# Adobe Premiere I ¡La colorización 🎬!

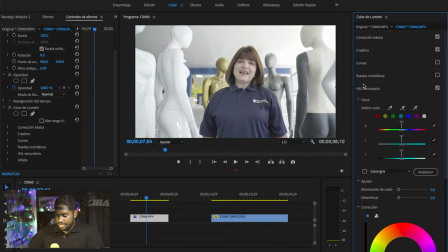En HCL, aquí, esta herramienta básicamente se utiliza para elegir algún color que esté en la secuencia y modificar, o sea, modificar ese color azul que está aquí. Lo puedo elegir con la paleta de colores y puedo cambiar la intensidad o puedo cambiar que ese color azul se vea morado,
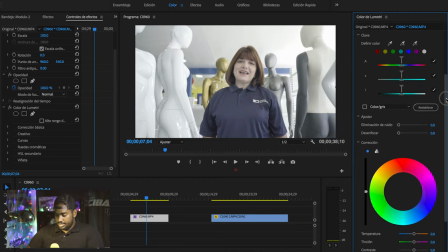se vea verde o se vea gris, como ustedes quieran, no importa. Pero es básicamente para elegir algún color que te esté afectando en el video y modificarlo. Y por último, la viñeta.
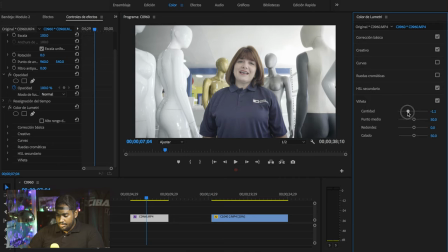En la viñeta, lo que básicamente manejamos es ese efecto que se lo coloca a los videos a veces, que es como de una viñeta para que se vea más resaltado la parte central.
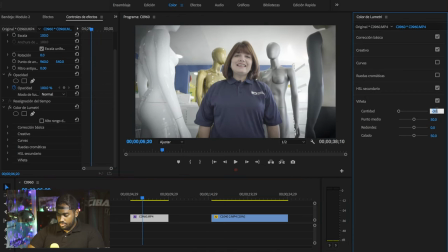Esto casi nunca lo uso, no es de mi preferencia. También el punto medio define lo que es cuán ancho quieres modificar esta viñeta, la redondez, quiere que se vea más cuadradito, más redondito y el calado.
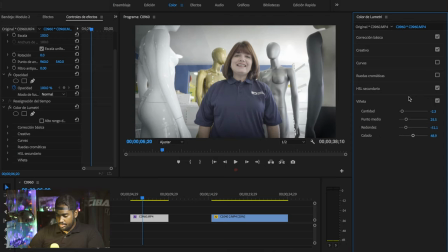Eso depende mucho de lo que tú quieras trabajar como tal. Si pasamos al siguiente video,
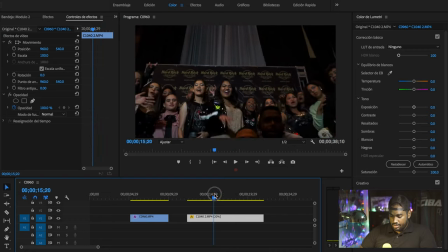este video lo grabé en una actividad de Hard Rock y pues tengo una problemática muy notable. ¿Cuál? Que la iluminación del video está muy muy pobre por el tipo de lente que se usó o la iluminación, no importa.
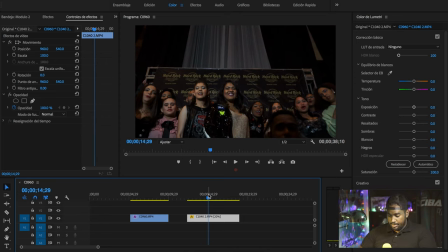Eso va a depender mucho de con qué cámara se ha grabado o en qué situación te encontrabas en el momento que estabas grabando. Para ello, pues vamos al panel de Lumetri, aquí al lado, y vamos a colocar corrección básica. Y me voy a ir directamente a la parte de tonos. Aquí puedo manejar la exposición.
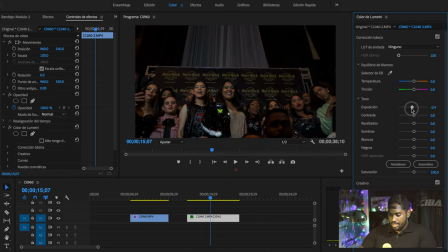Mira que desde que modifico esta barra de aquí, automáticamente mi video cobra vida. Y ahí tomó más iluminación.
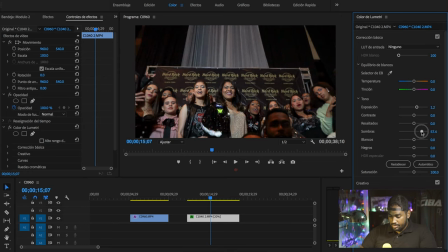Puedo también ir a las sombras y subir un poco de la sombra para que no se vea tan contrastado. los blancos por igual, pero subirlos un poquito, y los resaltados también por igual.
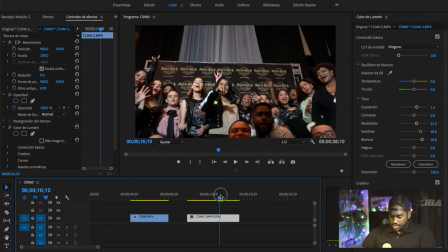Mira que ya simplemente con aplicar esa corrección de color en cuanto a iluminación, ya logré una diferencia muy notable. Mira que ese es el original y este es el resultado final, que es bastante bueno.
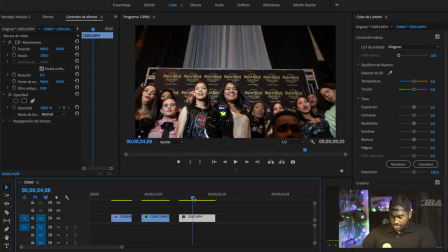Y pues por último vamos a trabajar este último video.
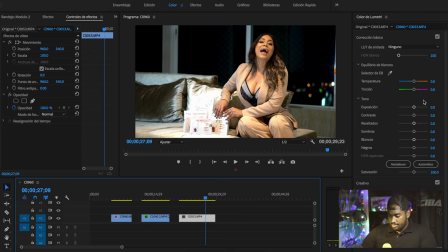Este video tiene color, tiene una buena iluminación también. Simplemente voy a modificar un poquito la exposición, subir un poquito el brillo. Hay que tener mucho cuidado con no sobreexponer los videos, porque esto puede ser un problema a la hora de exportar tu video al final,
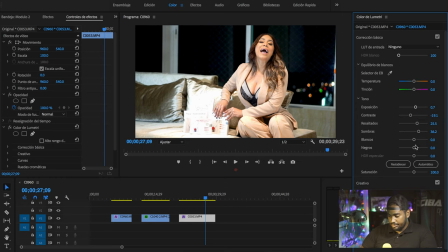que quedaría muy claro y molestaría también el resultado del cliente. Vamos a ver, vamos a subir un poquito aquí. Creo que está bien, voy a bajar un poquito la saturación, que creo que está muy alto. Y pues también,
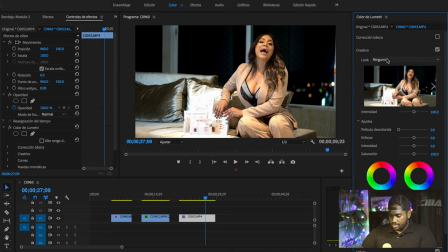en caso de que ustedes quieran trabajar, como dije ahorita, los presets ya que trae Lumetri,
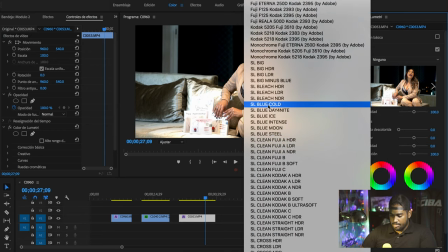vamos a aplicar uno cualquiera de ellos. Vamos a aplicar este Blue Code.
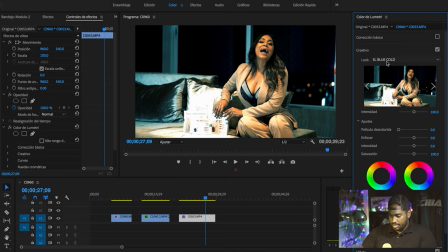Hay muchos que utilizan este tipo de filtros para video creativo, video musical, lo que tú quieras. Básicamente depende mucho de lo que tú quieres transmitir. Si tú lo pones en call, se siente como que sería un video de terror o algo así.
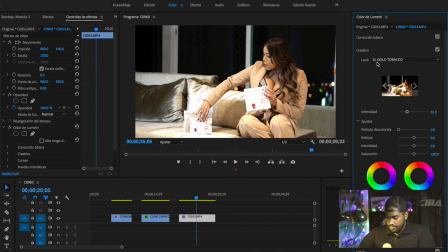Ya tengo mi filtro aplicado. Y por último, si quieres, también le puedes aplicar una viñeta bien suavecita y no muy llamativa. Ponerla más cuadradita. Vamos a ver. Y pues ahí está.
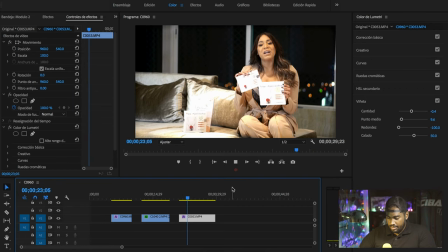Ese sería el resultado final de este video. Como dije anteriormente, la colorización va a depender mucho de lo que tú quieras transmitir en tu video. Al final, porque hay trabajos que son escenas, una escena de terror, una escena de romance, una escena de encuentros, lo que sea que tú grabes, va a depender mucho de lo que tú quieras transmitir. Y esta parte, que es la parte más importante, que es la colorización para mí, pues tienes que tener mucho cuidado, porque a veces aplicamos colores o temperaturas de colores que no son las correctas que llevan tu escena, y pueden provocar que tu video al final no transmita lo que tú quisiste dejar dicho con esa escena. Entonces, nada, gracias por ver este video y nos vemos pronto.